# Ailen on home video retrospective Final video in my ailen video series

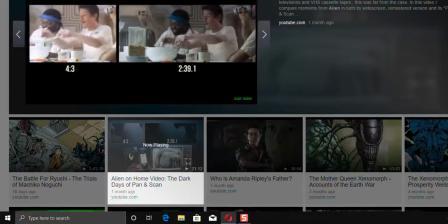916s
And I guess that's because a lot of them end up getting cut out of the frame, such as Ripley here, where Ash is keeping a close eye on Kane, and Dallas, right beside him, having a conversation with Lambert, absent save for the beer in his hand.
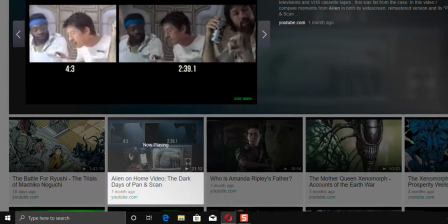930s
This scene, of course, is the most known, most talked about, most iconic scene of the movie.
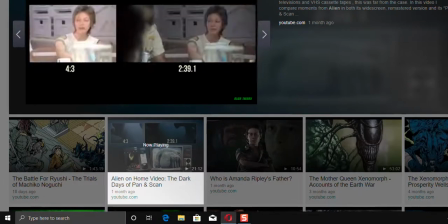935s
It's especially great for repeat viewings.
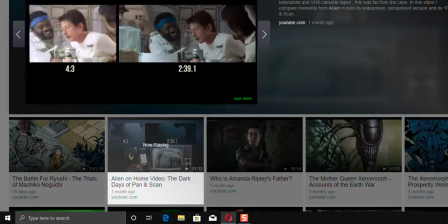938s
Once you're past the initial shock of the moment, you begin looking for the little details, a lot of which, unfortunately, get lost in the home video VHS translation.
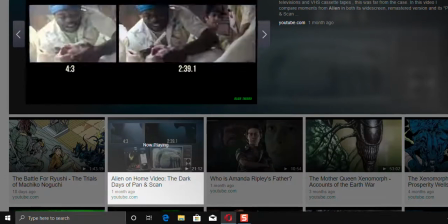946s
For example, I get a kick out of Brett here, trying to help when Kane is convulsing.
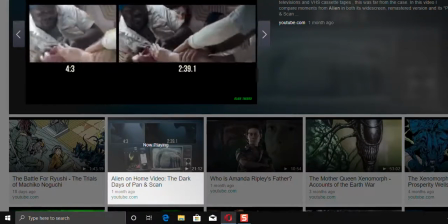951s
You see he still won't give up the cigarette in his mouth, which isn't noticeable in the pan and scan version.
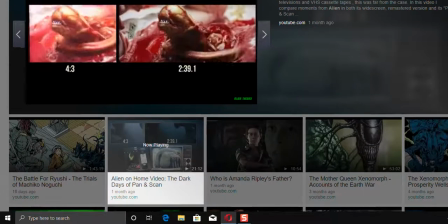957s
And considering the rampant rumors, almost urban legends, that the cast didn't know what was going to happen in the scene,
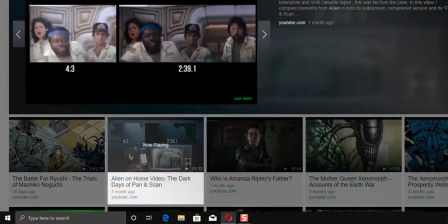964s
you definitely want to take a good look at their reactions, and we lose a lot of that on the VHS as well. Dallas has a really good look of shock on his face.
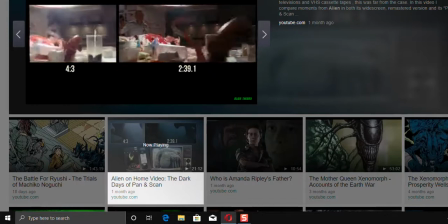972s
Lambert covered in blood behind Ash, as well as the spray of the blood on the wall, it all just goes missing.
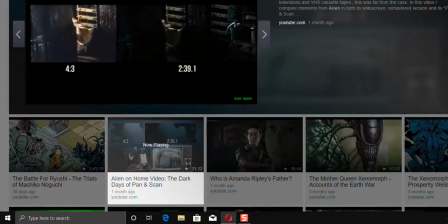980s
It's also probably worth noting that while, of course, the widescreen version you see on the right is the remastered version of the film, tuned to the specifications supervised by Ridley Scott, it obviously looks a lot better, you'll notice that the VHS version is actually a lot brighter.
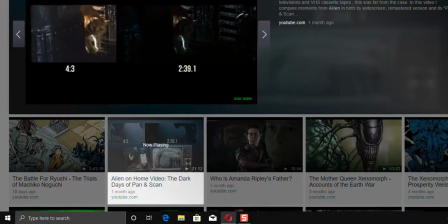998s
This is likely because viewers probably wouldn't be able to pick up on the image as distinctly on televisions at the time, so the brightness is turned up almost to the point of looking washed out. Seems counterproductive for a film that's about a monster that pops out from out of the dark to kill you,
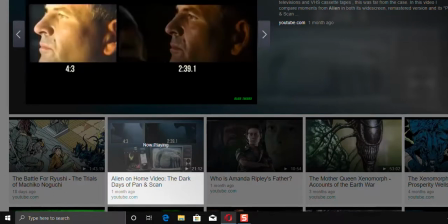1013s
especially in the scene with Dallas in the vents where you can get a better glimpse of it by the light of his flamethrower before the big reveal.
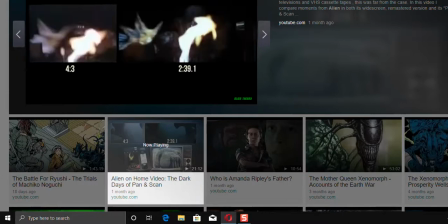1020s
You still see it a little bit in the widescreen version, but maybe not quite as obvious. we get a scarce few looks at the alien,
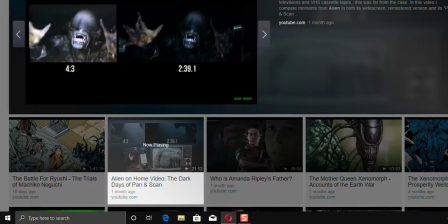1028s
so the 4:3 version gives us even less in that scene, even if it's just a really quick shot. In the full, widescreen view, it almost feels like the alien is reaching out and grabbing the entire audience. On the square, television VHS view, maybe not so much.
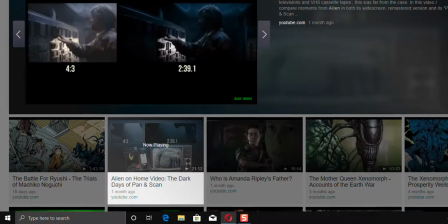1047s
Alien is meant to be an immersive experience, and the 2:39 aspect ratio is indicative of that intention. In its widescreen presentation, we get a fuller sense of the Nostromo and its surroundings in general.
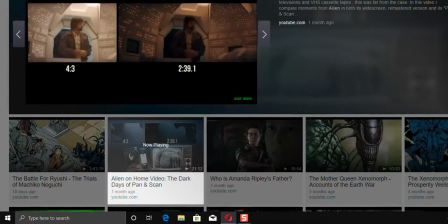1058s
It's a living, breathing thing almost, and certain things might catch our attention as the viewer. With pan and scan, we're basically being told what's important, and what we should be looking at, and when.
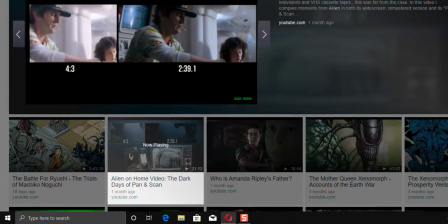1069s
We miss so many little details that all add up to make this environment so realistic, even something as seemingly trivial as a monitor in the background or the nudie magazine pictures on the wall,
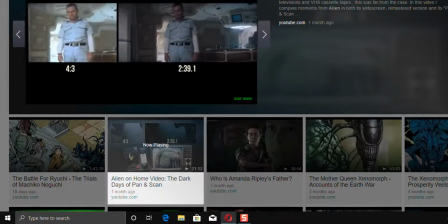1080s
which I guess I can't show you here anyway. But it takes so much away.
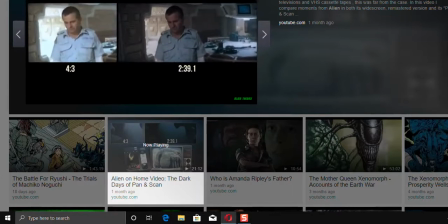1084s
It obstructs the artistic intentions of the shots composed by Scott and cinematographer Derek Vanlant.
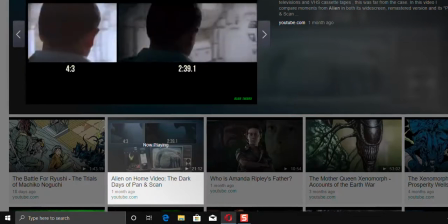1089s
There are images in this movie that are works of art that convey certain feelings, and they're actually kind of ruined.
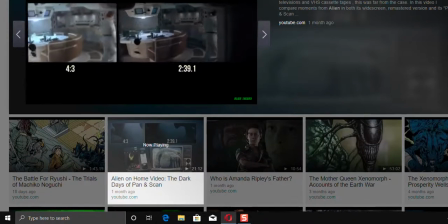1096s
We follow the action but lose the soul of the movie almost.
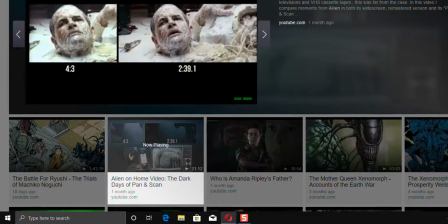1100s
It's such a great, morbid visual to see Ash after being decapitated with his head on the table and his body right next to him, leaking out all the white, gooey, robotic innards.
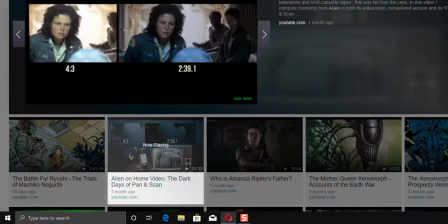1111s
It feels obviously less provocative on the VHS and reduces the image to, well, a talking head.
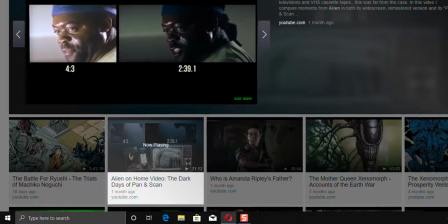1120s
Another great scene that I think was compromised pretty severely is the heated conversation
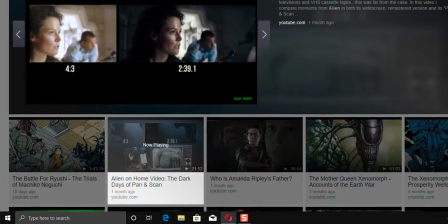1124s
between Ripley and Parker after Dallas's attempts to kill the alien failed and he went missing. Ripley is in the focus in the foreground of the shot, to the left, with Ash in the middle and Parker on the right, both out of focus. In the 4:3 version, we don't see Parker at all, despite hearing him and despite Ripley looking right at him.
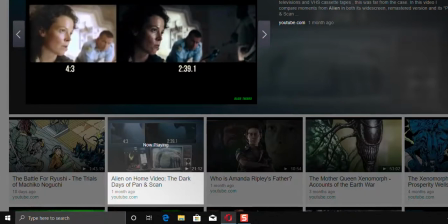1144s
But consider the alternative they could have taken, panning back and forth to a blurred character in the background. It would have been disastrous.
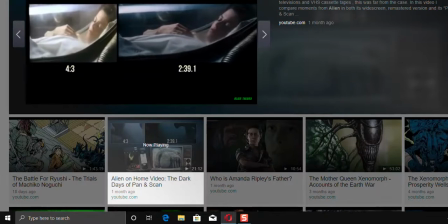1153s
Almost as disastrous as the final shot of the film with Ripley in her cryotube, which is hilariously squished thin to fit the screen.